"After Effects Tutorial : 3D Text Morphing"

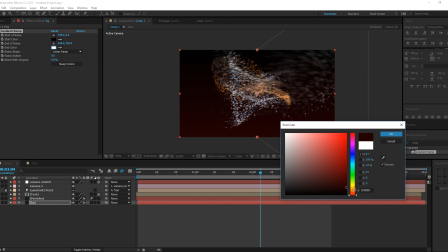(12:36)
I'm going to make this color a subtle dark red or maroon, whatever you like to say.
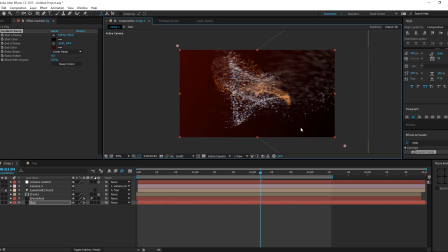(12:45)
Alright, there we got a BG.
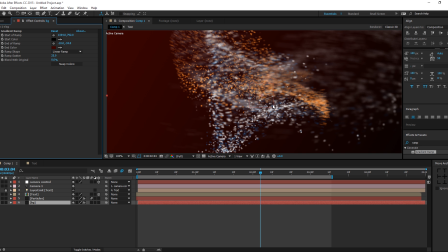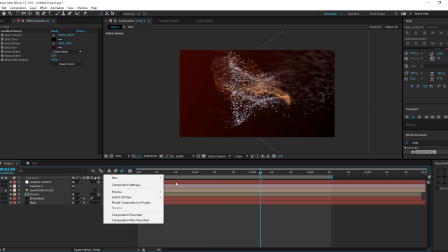(12:54)
Then I'm going to go and create a new adjustment layer. Name this CC for color correction.
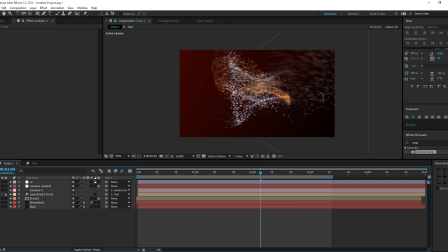(13:01)
And I'm gonna go and type in glow and drag that glow effect onto the adjustment layer that we just created. And just bring this up to, let's say, 75, and let's say 300.
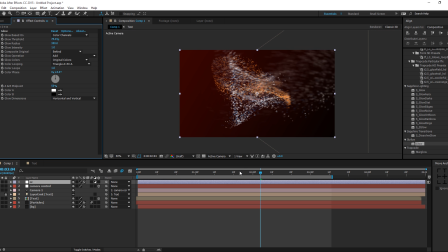(13:17)
The radius of glow should be very high in order to make it look pretty seamless. It gives a really nice, you know, kind of a character to our comp. You can also bring this up from 8 by pixels to 16 by pixels,
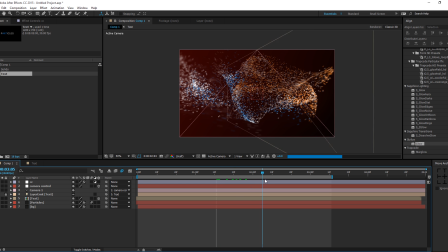(13:31)
and this is gonna get rid of that kind of bendings, you can say, the color bendings that we get. So you can also pump that up to 32 bit, but 16 should work good. Then I'm gonna do a little bit of curves adjustment just to make the, you know, make the effect pop out a little bit more.
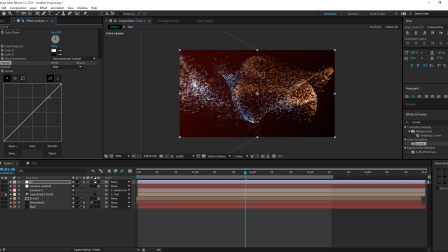(13:48)
Just make a subtle changes, some really subtle changes. This is absolutely on you guys, the way you want to edit it. So I think this is looking pretty sweet. Yeah.
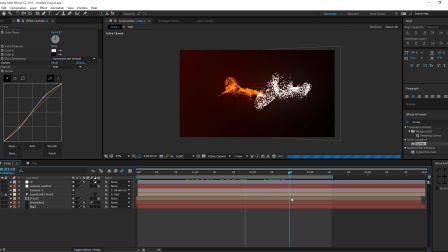(14:04)
So I guess that's the end of the tutorial, and I hope it was helpful to you guys. And if it was, don't forget to subscribe, comment, and like. And I'll see you in my next video. Till then, take care and thanks for watching, guys.
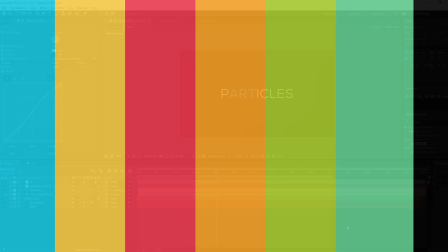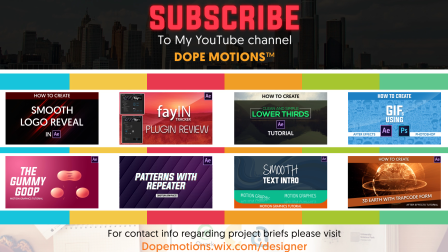Loose up, we break a scene. One step deep as you fall to me. Hot, hot, clap, we skip a beat. Come